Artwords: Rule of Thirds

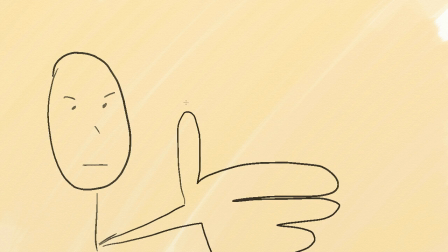0:04 The trouble with composition is that it's not something that we normally do with our eyes and brains every single day.
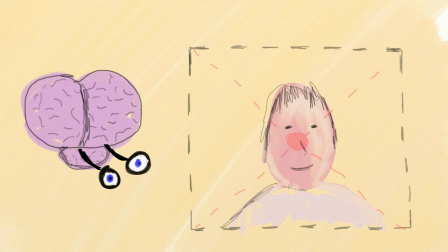0:09 Typically, our brains want to see everything right in the center, so that's where our eyes see the best, and that's where everything's in focus, and that's how we want things to be.
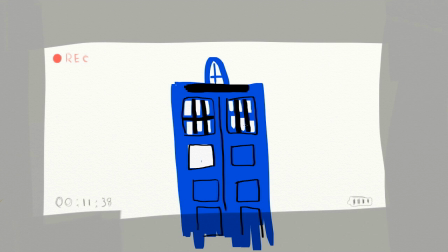0:15 And if we're not careful, when we're using a camera, we'll do the exact same thing and put the object right in the dead center, which is fine for the eye alone, but for a piece of art,
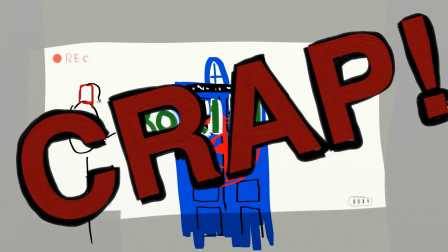0:24 it tends to be boring or static, or what we like to call crappy. In order to save us from this natural inclination, we've developed the rule of thirds,
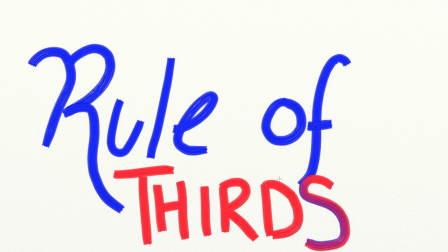0:32 which is a tool for composition that helps us break the monopoly of centering everything in the frame.
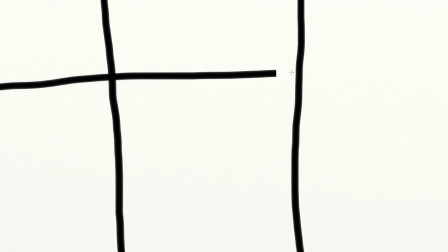0:37 All you have to do to use the rule of thirds is to divide your frame both horizontally and vertically.
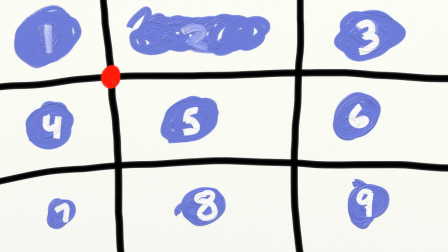0:42 This creates 9 boxes and 4 vertices where the lines intersect.
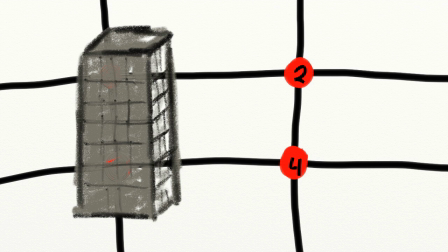0:47 To make use of these, simply put things on those lines, and more powerfully, on those intersections or vertices. So if you have something up and downy, like say a person, put them on one of the vertical lines. Or if you have something that's a little bit more side to side, like a horizon or a road,
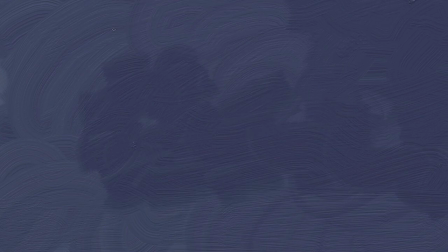1:02 try that on one of those horizontal lines. And if you want to really make an impact, put something that you really want your audience to see,
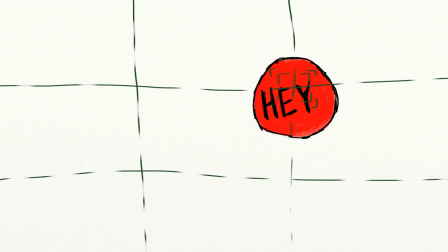1:09 or that you really want to have focus in your image on one of those vertices that we like to call
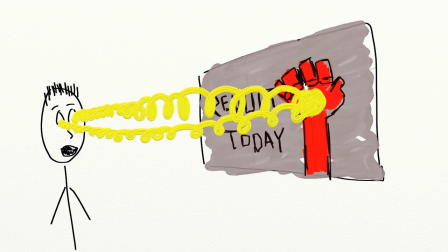1:15 PowerPoints. These will draw the audience's eye in to those elements that you want them to see,
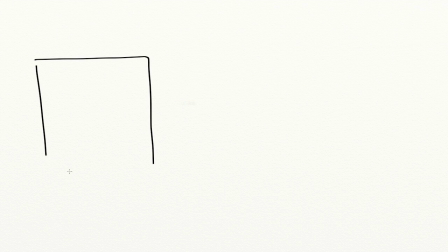1:20 making a stronger creative vision and less of a simple document that says this thing exists.
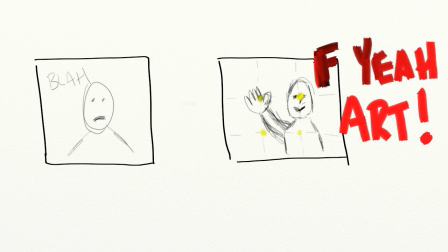1:26 You're now saying, hey, look at this is interesting, I'm putting it over here for a reason. So remember, the rule of thirds is very simple.
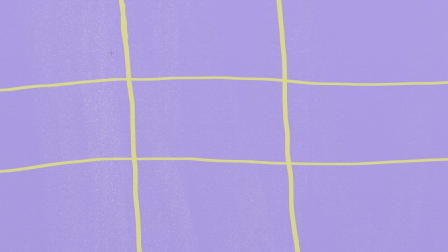1:32 Divide your frame up into a grid 3x3, place things on those lines,
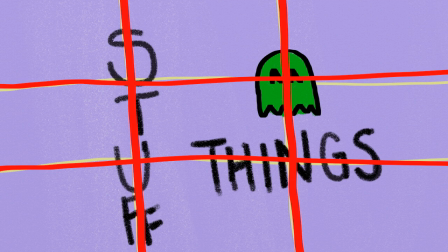1:37 or more importantly on those PowerPoints, and you'll be off to a great start in composing your next image.